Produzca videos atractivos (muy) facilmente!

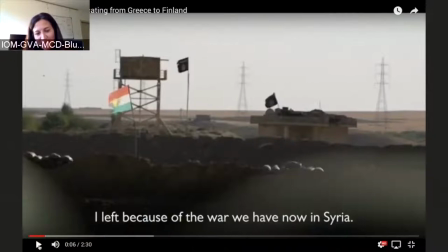[12:19]
Otra vez, también en estas historias, es bueno basarse en material de soporte que tengan del terreno. está hablando de Siria, ok, la gente ya está, especialmente en Europa, la gente ya está cansada de ser sirios, inmigración irregular, olvidan de dónde viene esta gente, cuáles son los problemas en el lugar de dónde vienen,
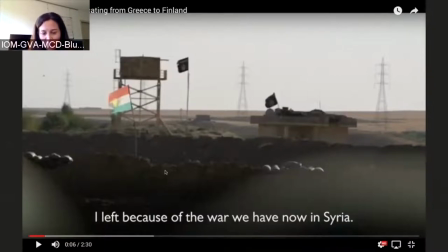[12:37]
entonces es bueno usar un poco de imágenes del terreno, que nos recuerden de dónde es que viene esta persona, cuál es el contexto, o cuál ha sido el problema o la dificultad de la persona. Bueno, si es desplazados internos, pues algunas imágenes rápidas van a ver...
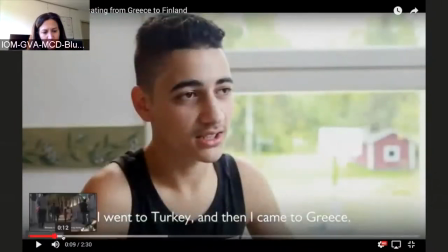[12:55]
No sé qué fue eso, pero algunas imágenes de Grecia y de Siria.
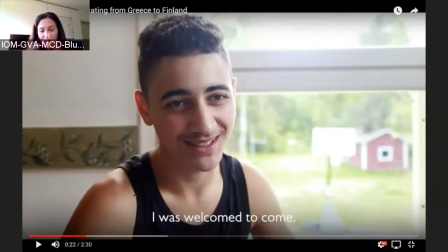[13:05]
Y luego, otra cosa que es muy importante en este video es que esta es una historia sobre la localización de migrantes de Grecia a diferentes países en Europa.
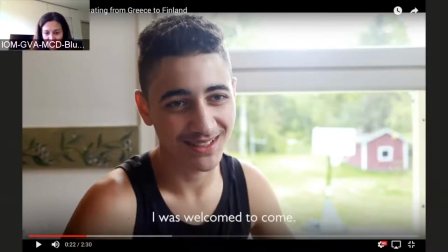[13:19]
pero el enfoque es la vida de esta persona y la OIM casi que no hablamos. Esta persona lo que está contando es, tuve problemas, llegué allí, estaba solo, me relocalizaron.
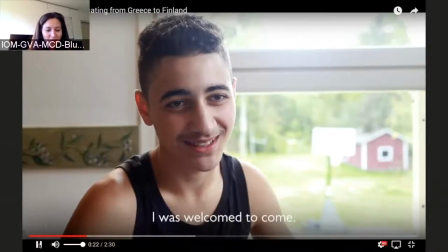[13:35]
Entonces no está diciendo exactamente lo que pasó, pero luego dice,
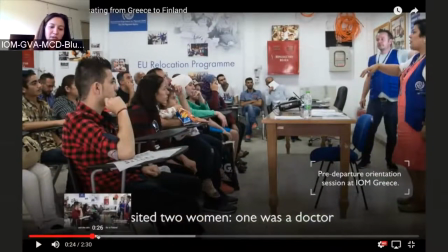[13:41]
visité dos mujeres, una era una doctora, la otra me dio información sobre esto, no dice la OIM ni siquiera.
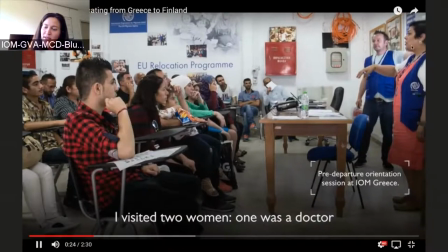[13:49]
Pero en la imagen, ese es el momento en el que mostramos que la persona que la asistió era de la OIM.
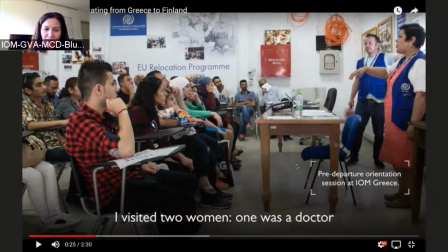[13:56]
Y aquí se ve visibilidad. Por eso es importante, sí que es importante tomar fotos de visibilidad y todo eso, porque lo puedes intentar en lugares. Pero si vas a hablar de la OIM y vas a mencionar la OIM, no muestres los lobos.
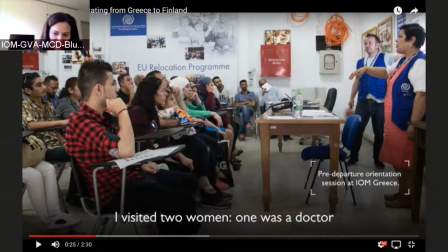[14:10]
Y si no vas a mencionar la OIM, muestra los lobos, al contrario. Pero que no sea demasiado evidente. Al final de esta historia yo creo que lo que la gente va a recordar es la historia del chico, y no exactamente el OIM, pero el OIM está ahí protagonizado.
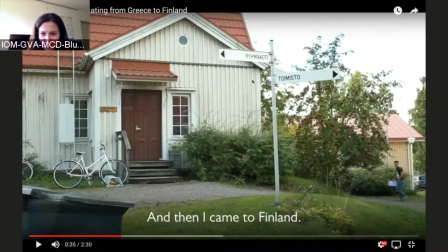[14:29]
Después de que se hace la entrevista y tienen todo lo que necesitan, aquí se me estaba ya yendo la luz, pero es importante un poco el lugar donde estamos. Ustedes más que todo están en lugares de habla hispana, así que no es relevante, pero si están en otro lugar es importante mostrar un poco de letreros,
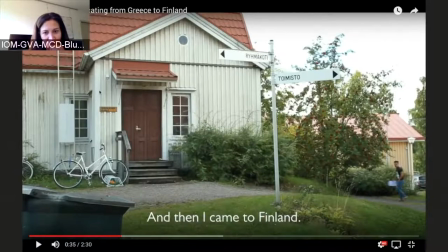[14:48]
un poco de... aquí es obvio esta casa que estamos en Escandinavia. No sé ni siquiera qué dice aquí, pero le da a la gente la idea de que esto es Finlandia
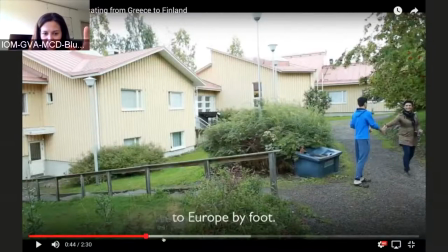[15:03]
luego entrevista un poco de imágenes de lo que pasa alrededor y otra vez una imagen una entrevista con otra persona,
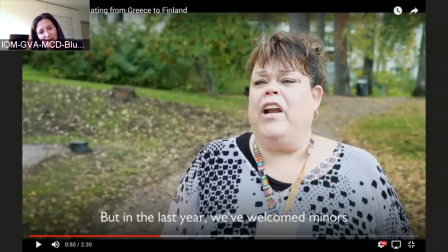[15:11]
otra vez el encuadre muy importante, aquí tiene esto que quiere decir que trabaja allí y otra vez, la persona no está mirándome a mí está mirando hacia el lado y esto es bastante importante también para que la persona se quede quede cómoda,
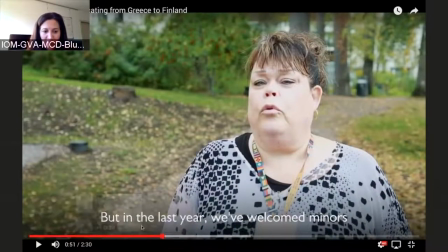[15:28]
entonces en un momento paramos, hicimos la entrevista, nos aseguramos que tenemos buen odio, y luego corremos como locos por todas partes a fingir y a hacer
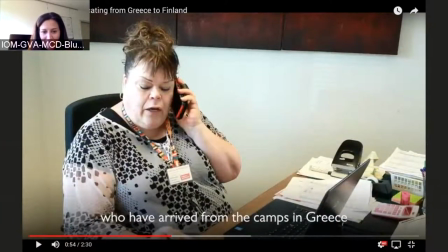[15:38]
diferentes imágenes que reflejan lo que está diciendo la persona está trabajando luego
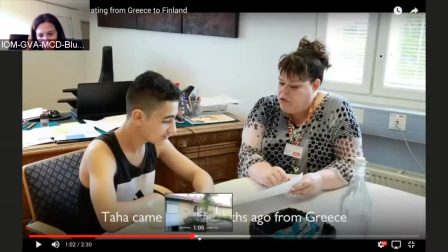[15:45]
está quizás sentada con el chico o luego vemos al chico
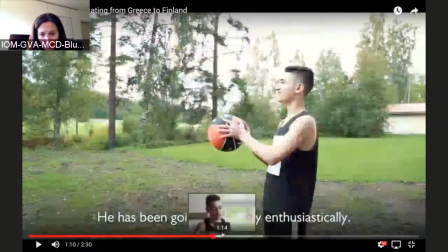[15:51]
en el lugar donde vive, quizás jugando un poco a la pelota, todo esto lo hicimos en verdad muy rápido.
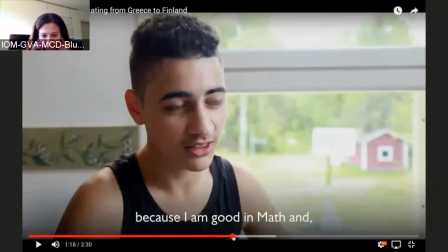[15:58]
Pero una vez que tienes la entrevista y has escuchado lo que pasó, por eso es mejor empezar con la entrevista. Escuchas la historia, entiendes y luego dices ok, ¿cuáles son las cinco o seis imágenes que puedo recoger aquí que
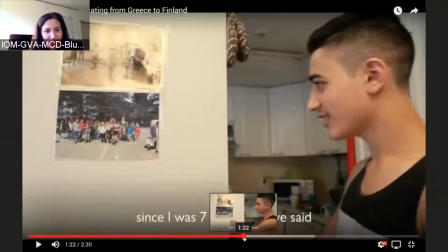[16:13]
dan un soporte a la historia? Quizás viendo la foto aquí. Otra cosa que es muy efectiva es la gente en el teléfono.
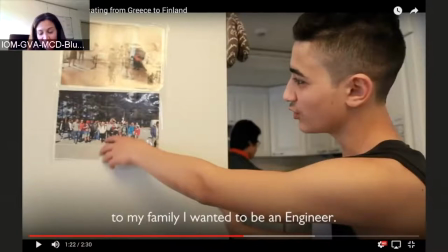[16:21]
Muchas veces tiene fotos.